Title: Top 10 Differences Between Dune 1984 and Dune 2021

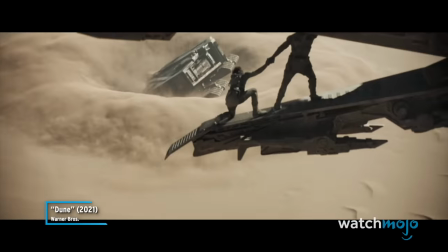0s Bless the Maker and His water. Bless the coming and going of Him.
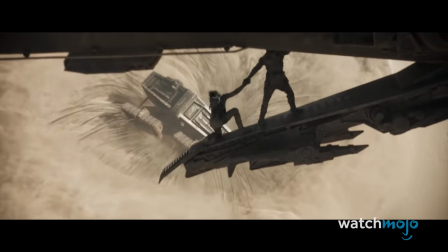4s May His passage cleanse the world and keep the world for His people.
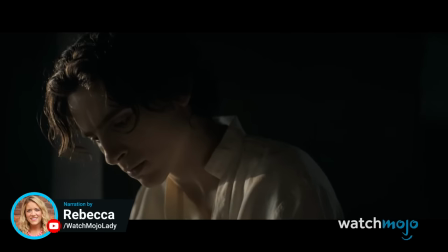9s
Welcome to WatchMojo, and today we're counting down our picks for the top 10 differences between Dune 1984 and Dune 2021.
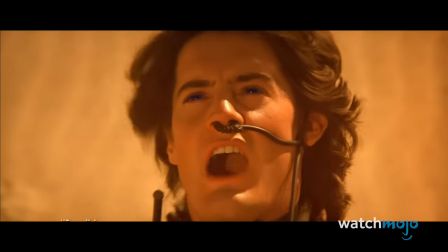19s Father!
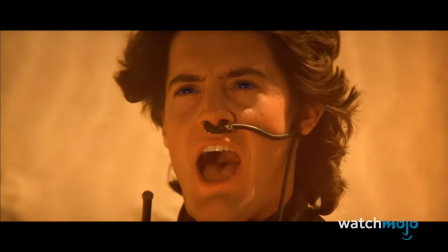23s Father! The sleeper has awakened! Squeeze rapid.
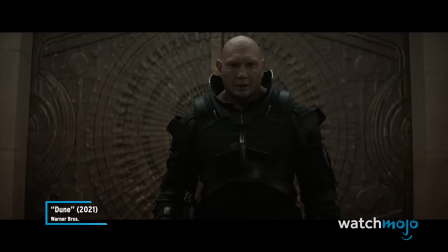30s Squeeze hard.
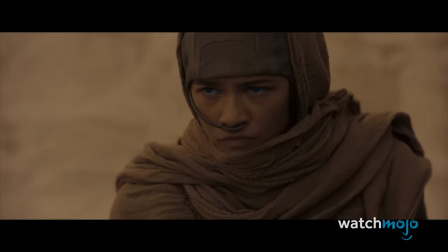38s
For this list, we're looking at how Denis Villeneuve's adaptation of Frank Herbert's 1965 novel differs from David Lynch's cult film.
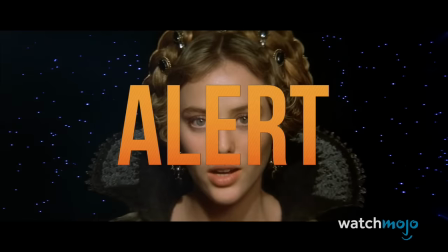46s
Keep in mind that there will be spoilers for both movies.
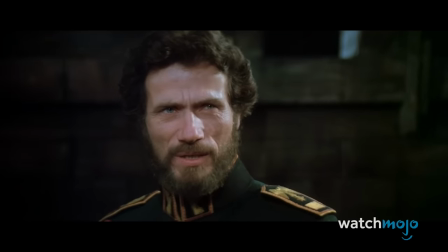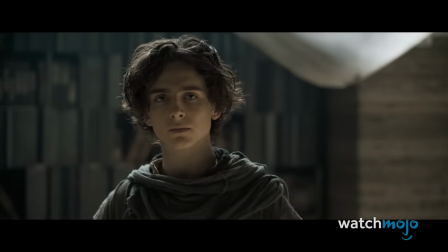58s
Which version of Dune do you prefer? Let us know in the comments. Number 10.
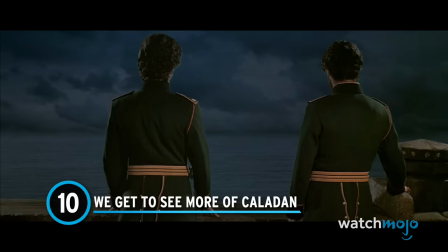64s
We get to see more of Caledon.
I'll miss the sea.
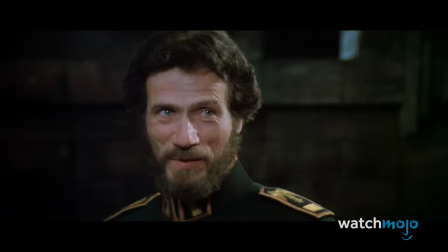68s
Since the title is Dune, it makes sense that both of these films would primarily take place on the desert planet Arrakis.
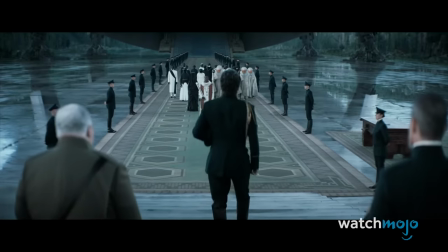76s
However, the first act of Villeneuve's version dedicates more time to the Atreides' homeworld Caledon.
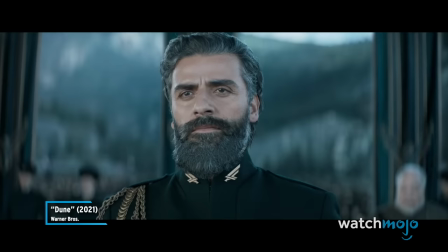82s We are House Atreides. There is no call we do not answer.
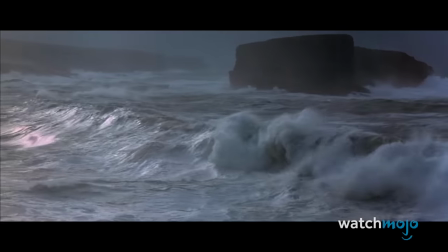87s There is no faith that we betray.
While we get to see glimpses of the oceanic planet in Lynch's film,
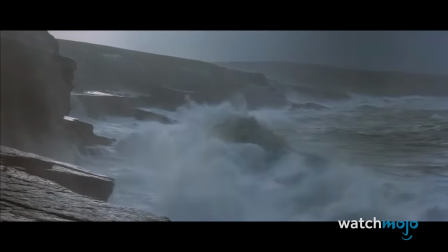92s
most of the time on Caledon is spent indoors, while the exterior shots are largely shrouded in darkness.
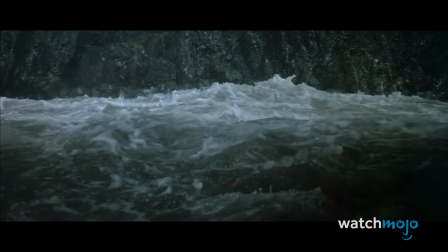98s
Caledon has more of a presence in Villeneuve's film, with foggy blue skies and green mountaintops.
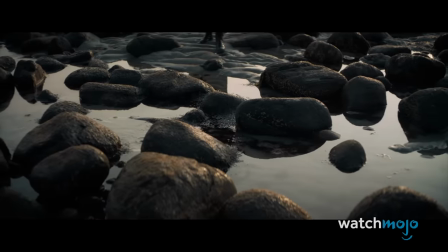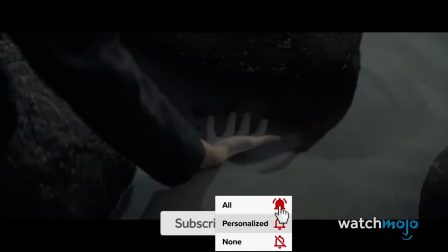112s
Villeneuve shot these scenes in Stadlanded, Norway, taking us to a locale that's familiar yet otherworldly.
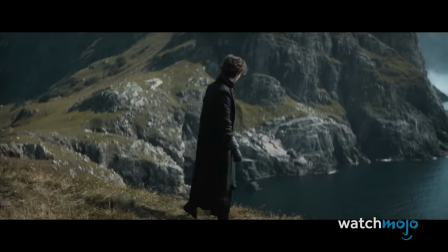118s
The time spent on Caledon creates a greater contrast when House Atreides ventures from their peaceful ocean environment to the unforgiving desert.
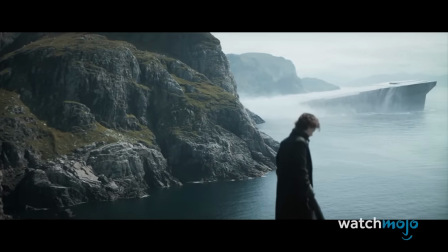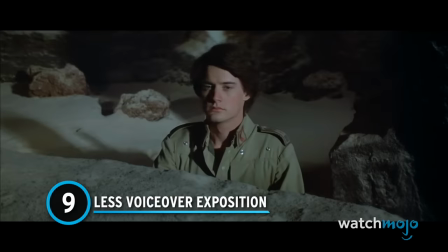133s
Number 9. Less voiceover exposition.
Where are my feelings? I feel for no one.
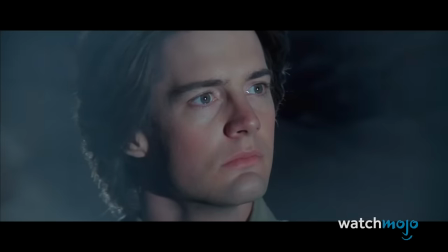144s The second moon.
To squeeze more of Herbert's text into the 137-minute runtime, Lynch relied heavily on narration.
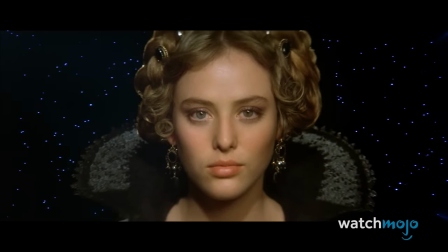153s
The 1984 film opens with Princess Irulan talking directly into the camera, explaining what the spice is and where to find it.
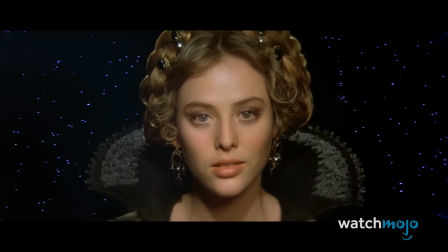161s A beginning is a very delicate time. Know then that it is the year 10,191.
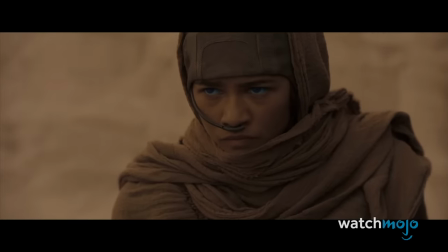170s
The 2021 film commences with a similar monologue, although Zendaya's Chani takes Irulan's place.
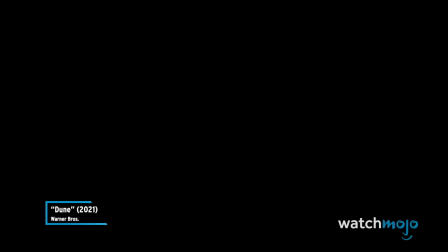176s My planet Arrakis is so beautiful when the sun is low,
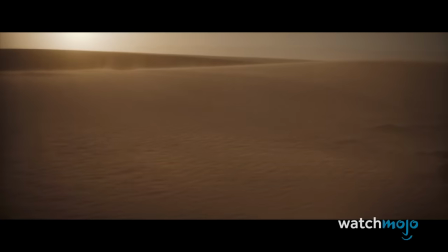183s rolling over the sands. You can see spice in the air.
Beyond the opening narration, Villeneuve delivers exposition in a more organic fashion.
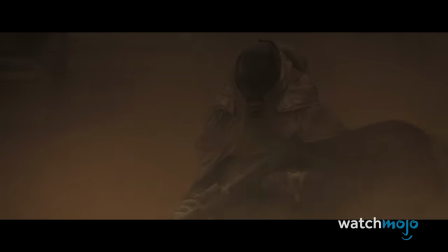193s
Instead of constantly whispering inner monologues, information is naturally woven into conversations.
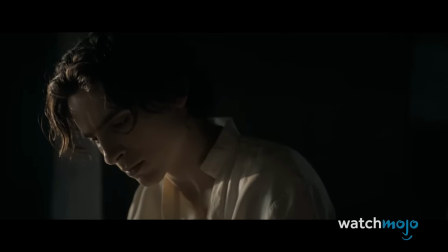199s
Whenever the film starts to get exposition-heavy, Villeneuve matches the dialogue with something visually interesting, helping the audience to follow the story.
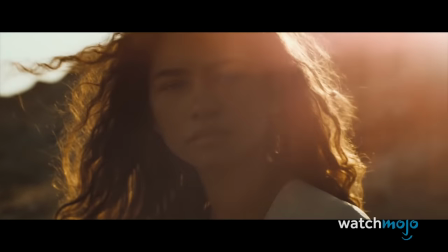207s
Villeneuve shows rather than tells, which makes for more effective world-building.
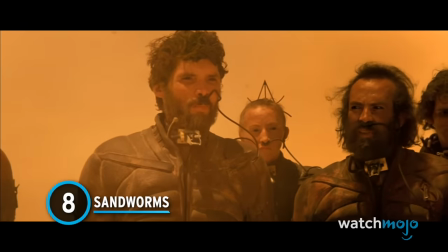212s
Number 8.
Sandworms Russel has called a big one. Again, it is the legend.
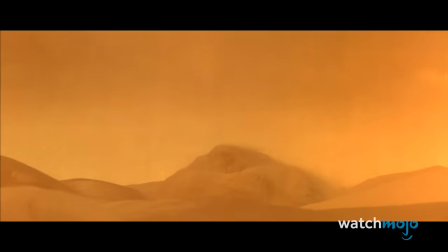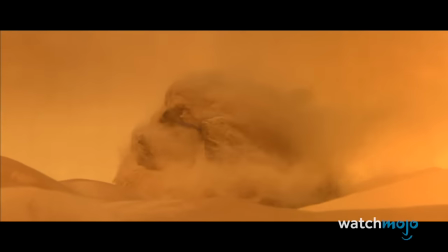228s
Arrakis' giant sandworms are perhaps the most iconic figures in the Dune franchise.
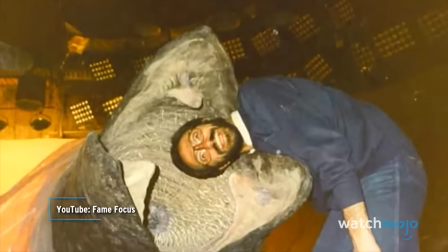233s
Relying on practical effects, Lynch's film featured 15 rather phallic puppets that were filmed inside miniature sets.
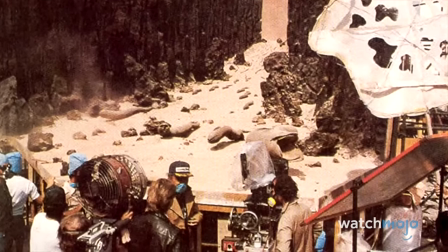240s
The largest was 22 feet long.